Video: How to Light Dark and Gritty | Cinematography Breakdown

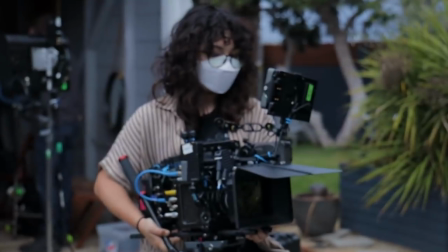0s
Hello, my name is Valentina Vee and welcome to 4 Minute Film School. Today we are shooting an outdoor nighttime car scene. Yes, we are doing Drive, John Wick, James Bond. We're gonna take it from looking like this to this.
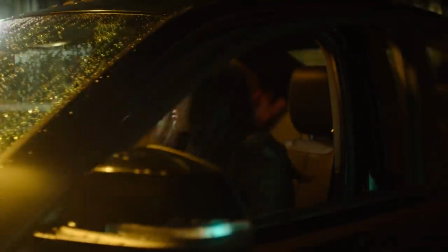12s
Let's go.
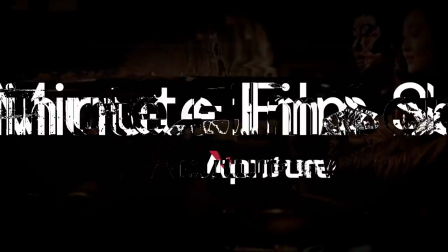For this episode, I'm actually not the cinematographer. The cinematographer is Natalia.
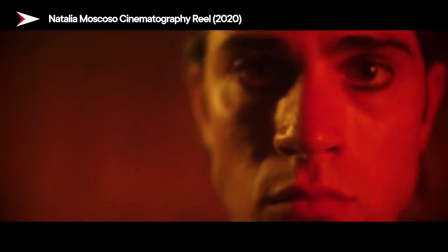25s
Hello. Tell the people who you are. My name is Natalia Moscoso. I'm a cinematographer in LA.
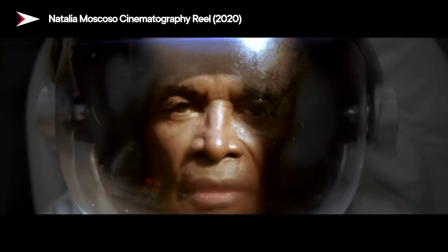30s
Emphasize on music videos, commercial, and narratives. And today we are going for this hit woman.
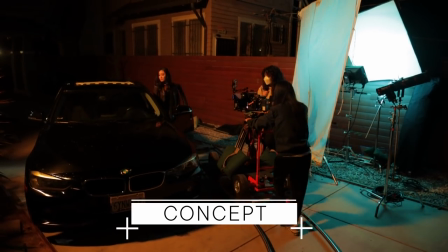35s
She's coming out getting into the car She opens the glove compartment done,
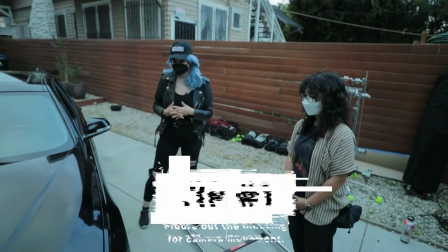40s
and then she's like ready to go The first thing I think about is where the camera is going to be if there's gonna be
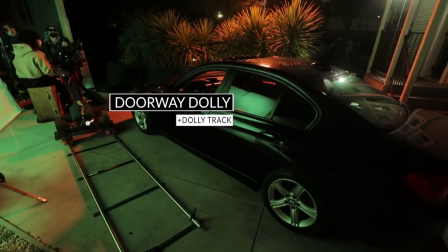45s
movement Steadicam dolly sticks for this one We're gonna try our doorway dolly which we need space
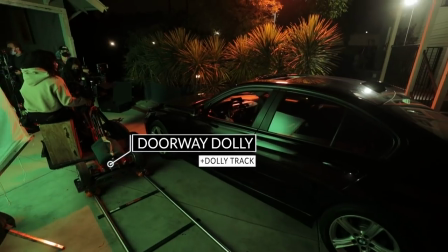50s
for our car and our dolly track.
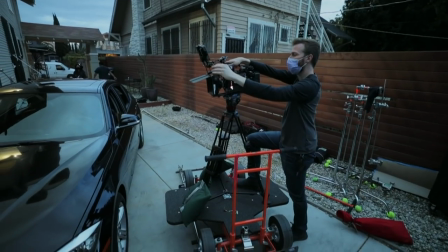52s
We've got some six-foot straight track We're gonna put our doorway dolly on top of it camera on top of that And we're gonna have a dolly grip to push us as we're panning with our movement
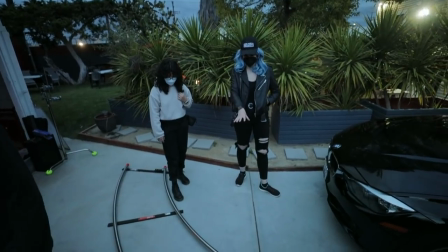62s
so we're adding a curved piece of track to the straight track for the doorway dolly it'd be nice to you know have that movement of going
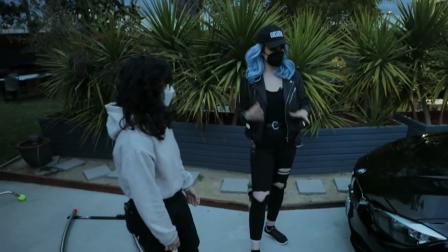71s
around and then we go straight into our talent because if we start here we don't necessarily like see her we're kind of like showing the car off
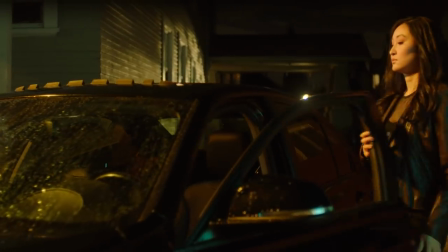80s
first and then we sort of see her right yeah it kind of starts like a bmw car commercial and and then like badass assassin gonna like,
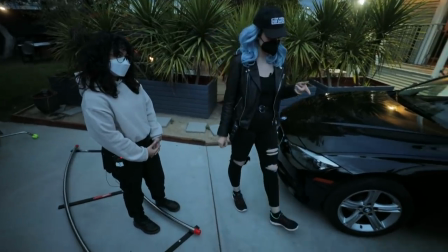89s
and then you're done. Sometimes when the track isn't level, what can people do to level it?
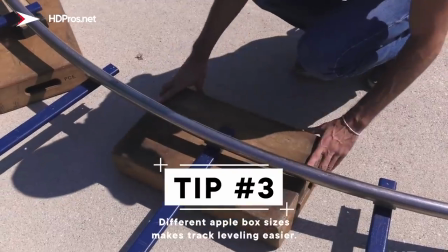96s
What grips do is they'll plant a bunch of apple boxes of different size, full apples, halves, and just make it fit so that we have a nice even ground.
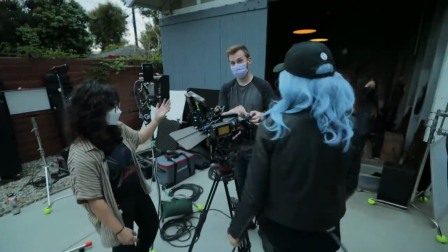104s
If we go over here with our first AC, Casey on the focus. Casey! He brought his own tilted nucleus.
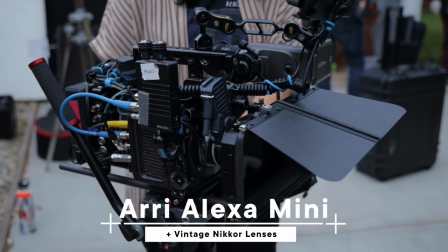111s
It's gonna be pulling focus on these vintage Nikon lenses that we have paired up with our digital Ari Alexa Mini.
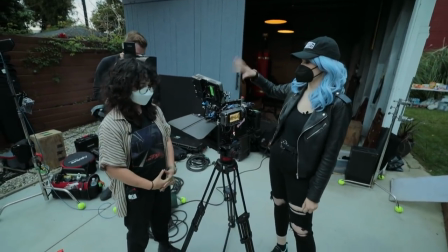117s
We also have the TeraDeck going, so we have a wireless feed out to Casey. We have a wireless feed out to Video Village.
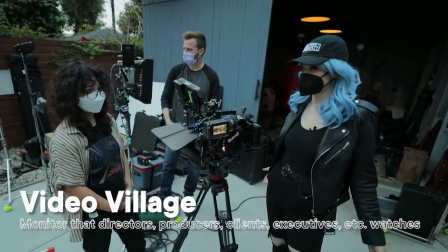123s
Not too far to go from the video to the Village, honestly. As far as lighting, what are we thinking?
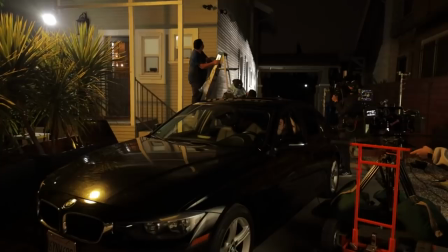129s
Because right now, obviously, it's still technically daylight. The lights are about to go down, so we're trying to get everything set up as much as possible.
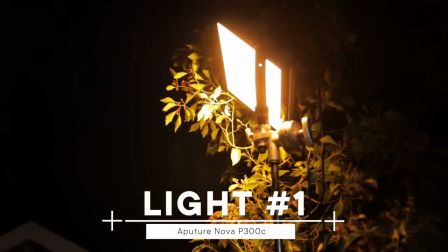136s
So our key light is a Nova Aperture. It's all the way up there, stuck to my Mokambu stand.
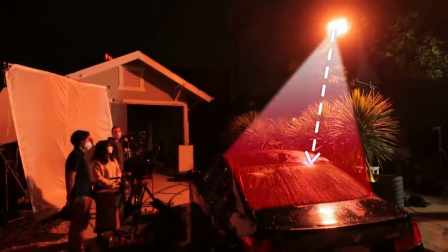141s
It's shining directly down into our car here. where our talent is sitting inside. And that's just gonna ping her a nice sodium vapor on her right.
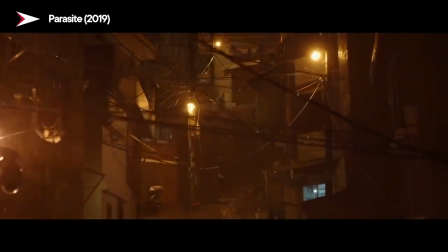148s
And we decided to go sodium vapor because we're trying to do like a street light emulation. The good part about this car is that it has a sunroof, which makes lighting this a lot easier.
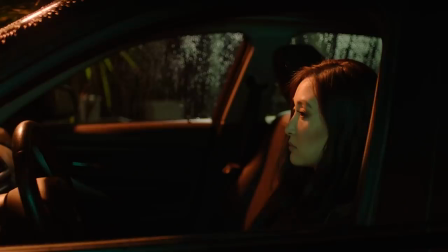156s
So our gaffer, Stephanie, who's a genius, saw that the light hitting her face was a little bit too harsh.
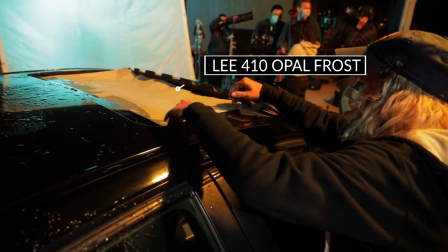162s
So the solution was just splatting on some opal frost here. We put it in between the sunroof.
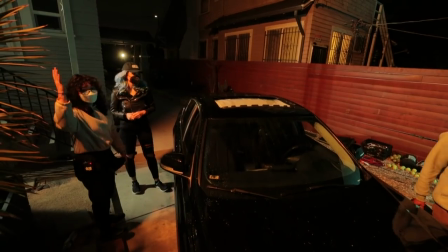167s
The water is actually holding it down and then the rest is kind of tucked in here. Like you said, putting a diffusion here, It's gonna be either visible or dangerously high with the wind pushing it.
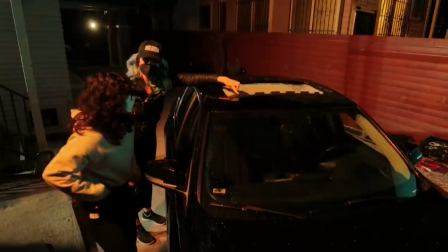176s
I will say it's kind of perfect because it has this like lip here in the front which actually hides it.
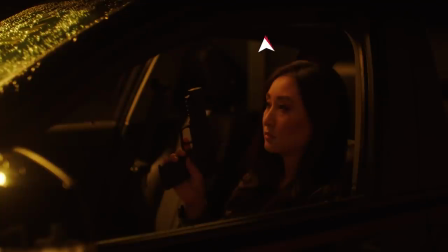181s
So when we're in the front, we don't see it at all. It's just the perfect car to shoot.
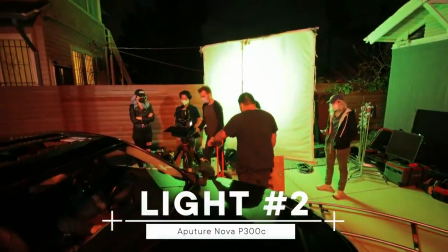186s
Genius. Behind us another Nova tinted green just to fill our subject in not have it, you know, completely go to black So I'll have information.
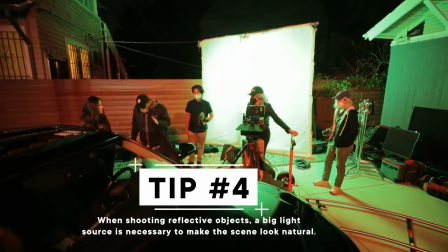194s
We're doing a giant source here just to have the light kind of spread evenly throughout Okay, different parts of the car here at the front you can see is getting a little ping by the green Why choose green?
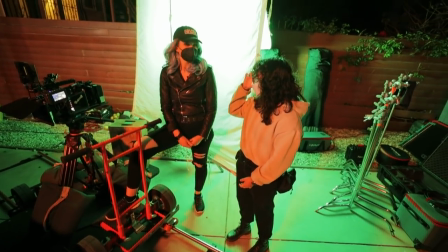203s
I feel like green doesn't exist in real life. There are no green lights that are just up.
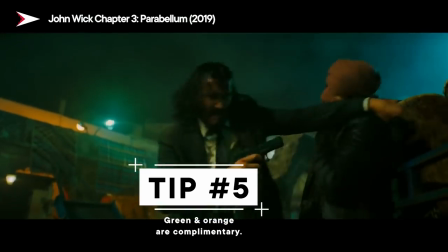208s
You know, John Wick vibes. I think just complimentary colors here.
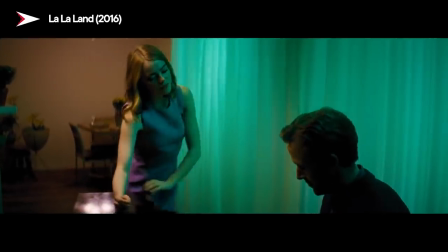211s
It kind of makes me think of the indoor piano scene in La La Land where they had the green out the window.
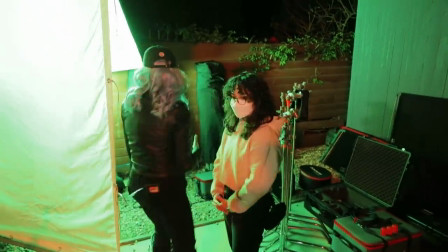217s
Yeah. So we didn't want our fill light to be too harsh.
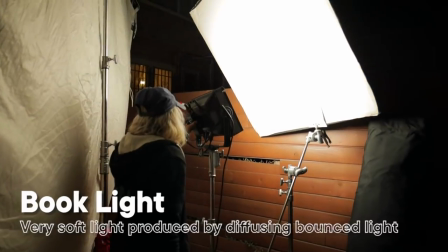220s
So we decided to go with a book light technique, which is when you have the source, you shine it onto a bounce board and it shines back through more diffusion.
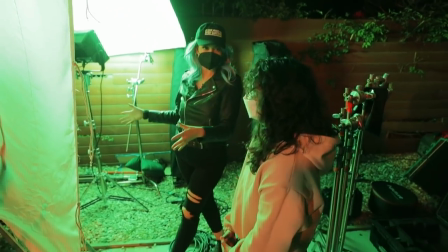228s
So this is actually a really interesting way to hang up Diffusion because it's not on a full frame.
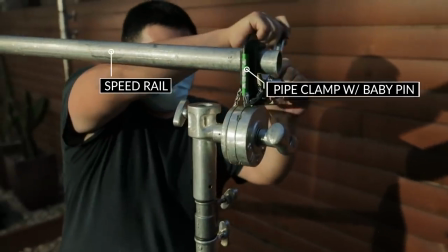234s
It's on some speed rail with a baby pipe clamp into a combo stand.
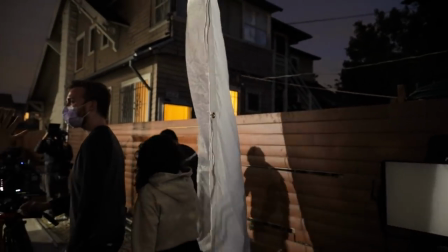239s
Easier to not see reflections, especially for our car here. As we go to the right, we are crossing in front of the source.
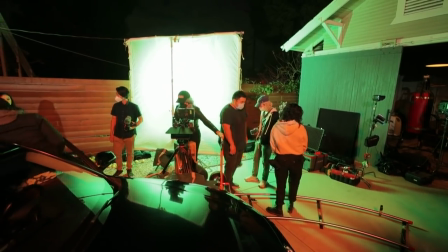245s
So if the source was smaller and less soft, then you'd really see that movement from our shadows.
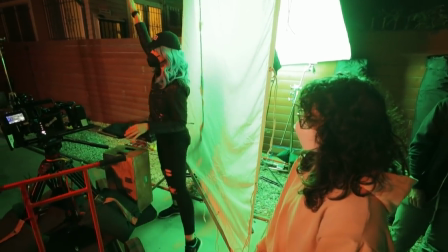252s
It would really play in the lighting. But because it's a big soft source, see I'm waving my hand around and it's not affecting her face at all.
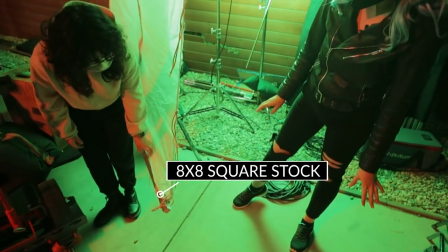261s
And then on the bottom here, what do we got? On the bottom here, we have an eight by square stock. It is a windy day, so this is gonna be blowing at us.
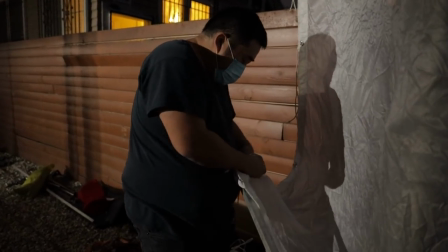269s
So by adding the square stock here, it weighs down our diffusion, and it stops it from kind of spinning everywhere.
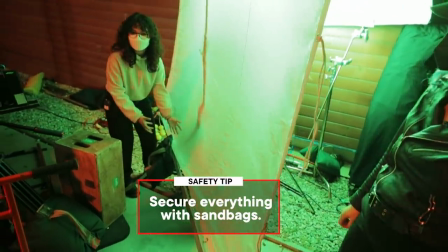275s
The sandbag here is also holding it, so like the rail doesn't jam at anyone either. It's all a safety thing.
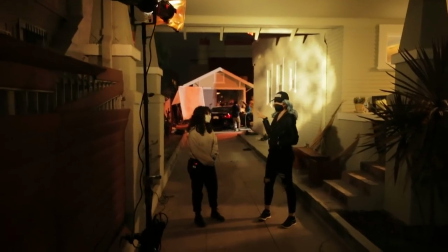281s
We love safety. So to add a little bit of texture to this wall, we have this three hundo here with the spotlight mount.
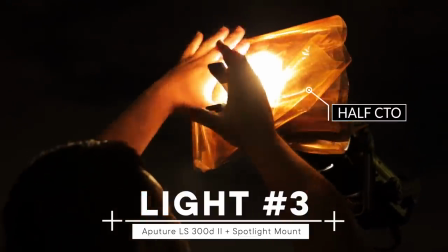288s
In front of our spotlight mount, we have a CTO gel. So this is a little warmer because we are playing with sodium vapor green.
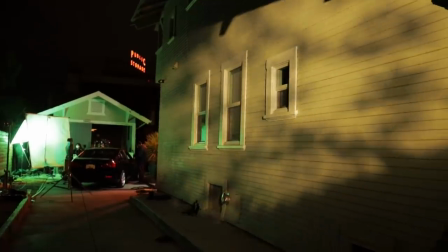296s
CTO is definitely acting a part of our color palette here. And I also think that we added a gobo into it because it's giving us that little kookalorus pattern.
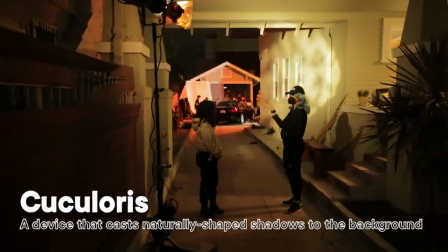304s
It very much is like a tree pattern and it could be that maybe there's like another street light out here shining through a tree.
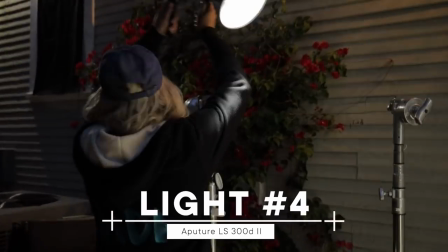312s
It's casting onto that. so it's still like realistic. Yeah. Last but not least, our 300D with just a standard reflector.
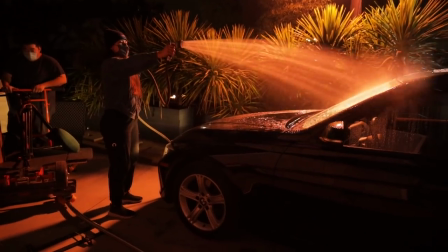319s
So we definitely wanted something to give us a little edge. We watered down our windows here on the car, so this light is actually reflecting that water.
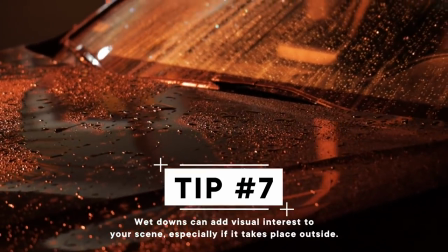327s
It actually has a nice color contrast because we have the sodium vapor hitting and we see a bunch of orange,
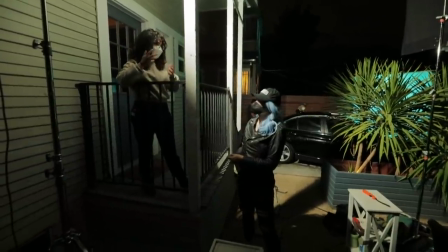333s
but this actually accents the water, so it's a nice color contrast and making the water stand out more on the windows.
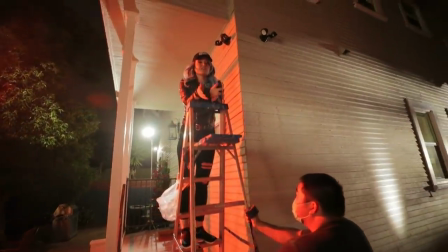338s
When you're shooting at a real location, in this case, this is a real house,
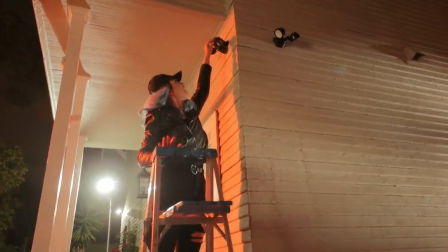342s
You have things like these house lights and they're actually on But we put some
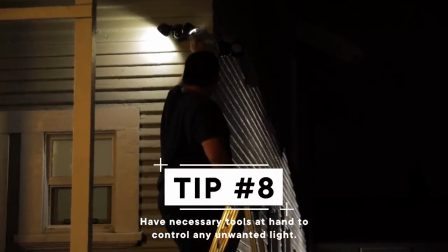348s
gaff tape on them to shut them off and make sure that none of this ugliness is playing on the wall That way all the
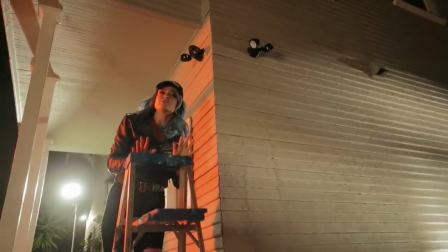354s
lights in our scene are the lights that we brought are the film lights.
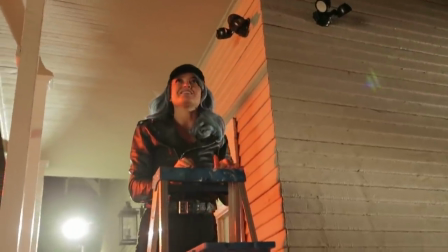357s
They're all purposeful These are just next 86 Right proper terminology we 86 them.
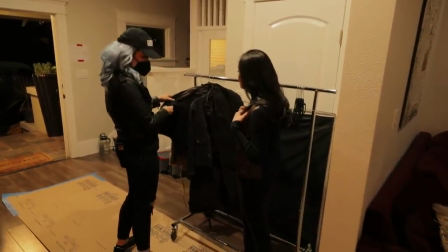363s
I like this This is pretty badass, and I like this too underneath So maybe just, yeah, maybe this option right here. Yeah, that combo looks great. Just in general, when I'm picking out outfits, number one, I don't want anything that's too black, and number two, nothing that's too white. Because black is gonna absorb all the light, you're not gonna be able to see the person, and white is gonna reflect it.
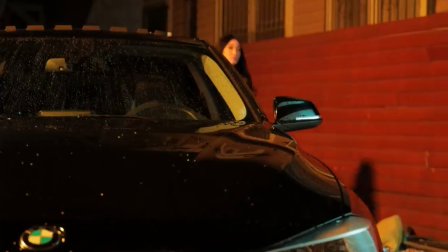386s
It also helps that the brown is a little bit leather, it's a little bit shiny, so it's really gonna reflect off those lights.
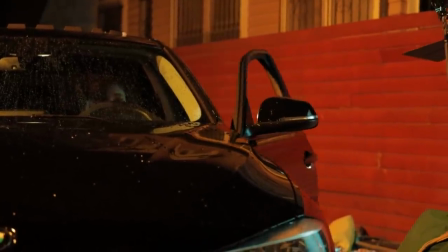392s
We also know that the car is going to have water on it, so that's gonna play really nicely in the scene.
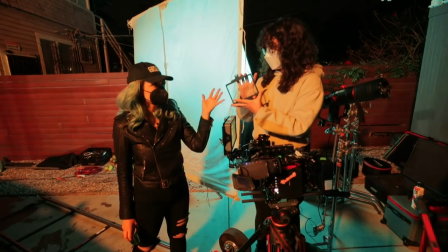397s
So the filter that we have in front of our lens right here, standard 4 by 5 size, and it is a low-con filter.
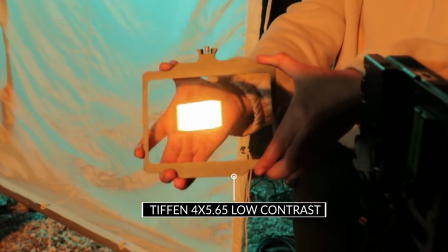405s
What does it do? What it does is it brings literally the contrast lower, retaining the shadow information.
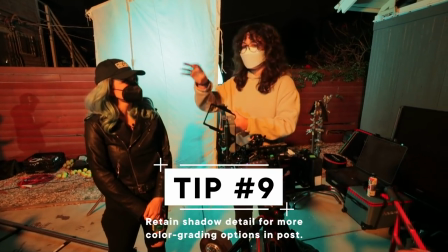411s
It's an exterior night scene. There's a lot of dark areas in our frame. It's a great filter for use.
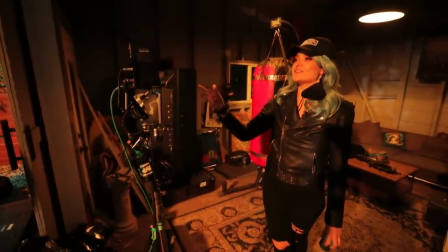416s
That looks good. Let's actually roll on it.
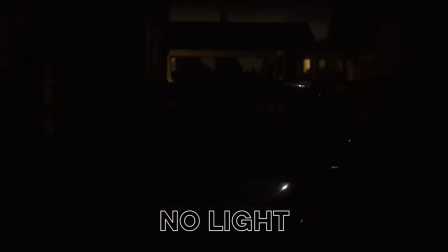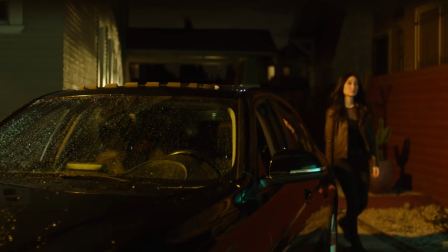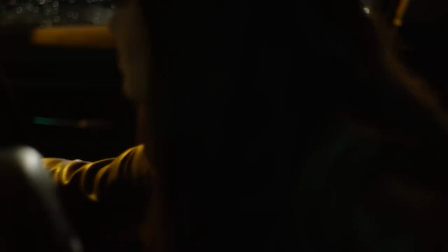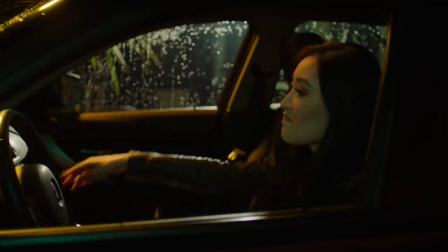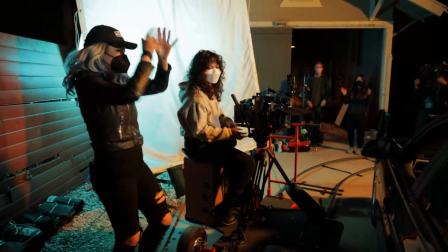458s
Hazel, amazing job. Thank you, everyone. That's a wrap. All right, that was it. That was our shoot outdoors for this gritty, moody car scene. Our main point of focus for the lighting on this gritty shoot was how to use color temperature to convey that sense of danger.
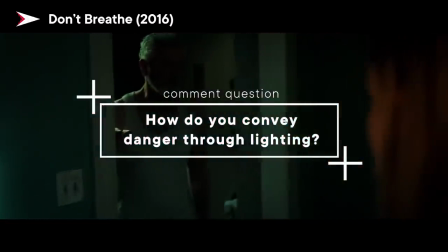476s
That brings me to my common question, how do you convey a sense of danger through lighting? Write it in the comments for your chance to win an Aputure MC light. Our social media links are down below if you want to follow us. You should give this video a thumbs up because I feel like it's really good educational content. See, the thumbs. Subscribe to the channel and until next time, happy shooting.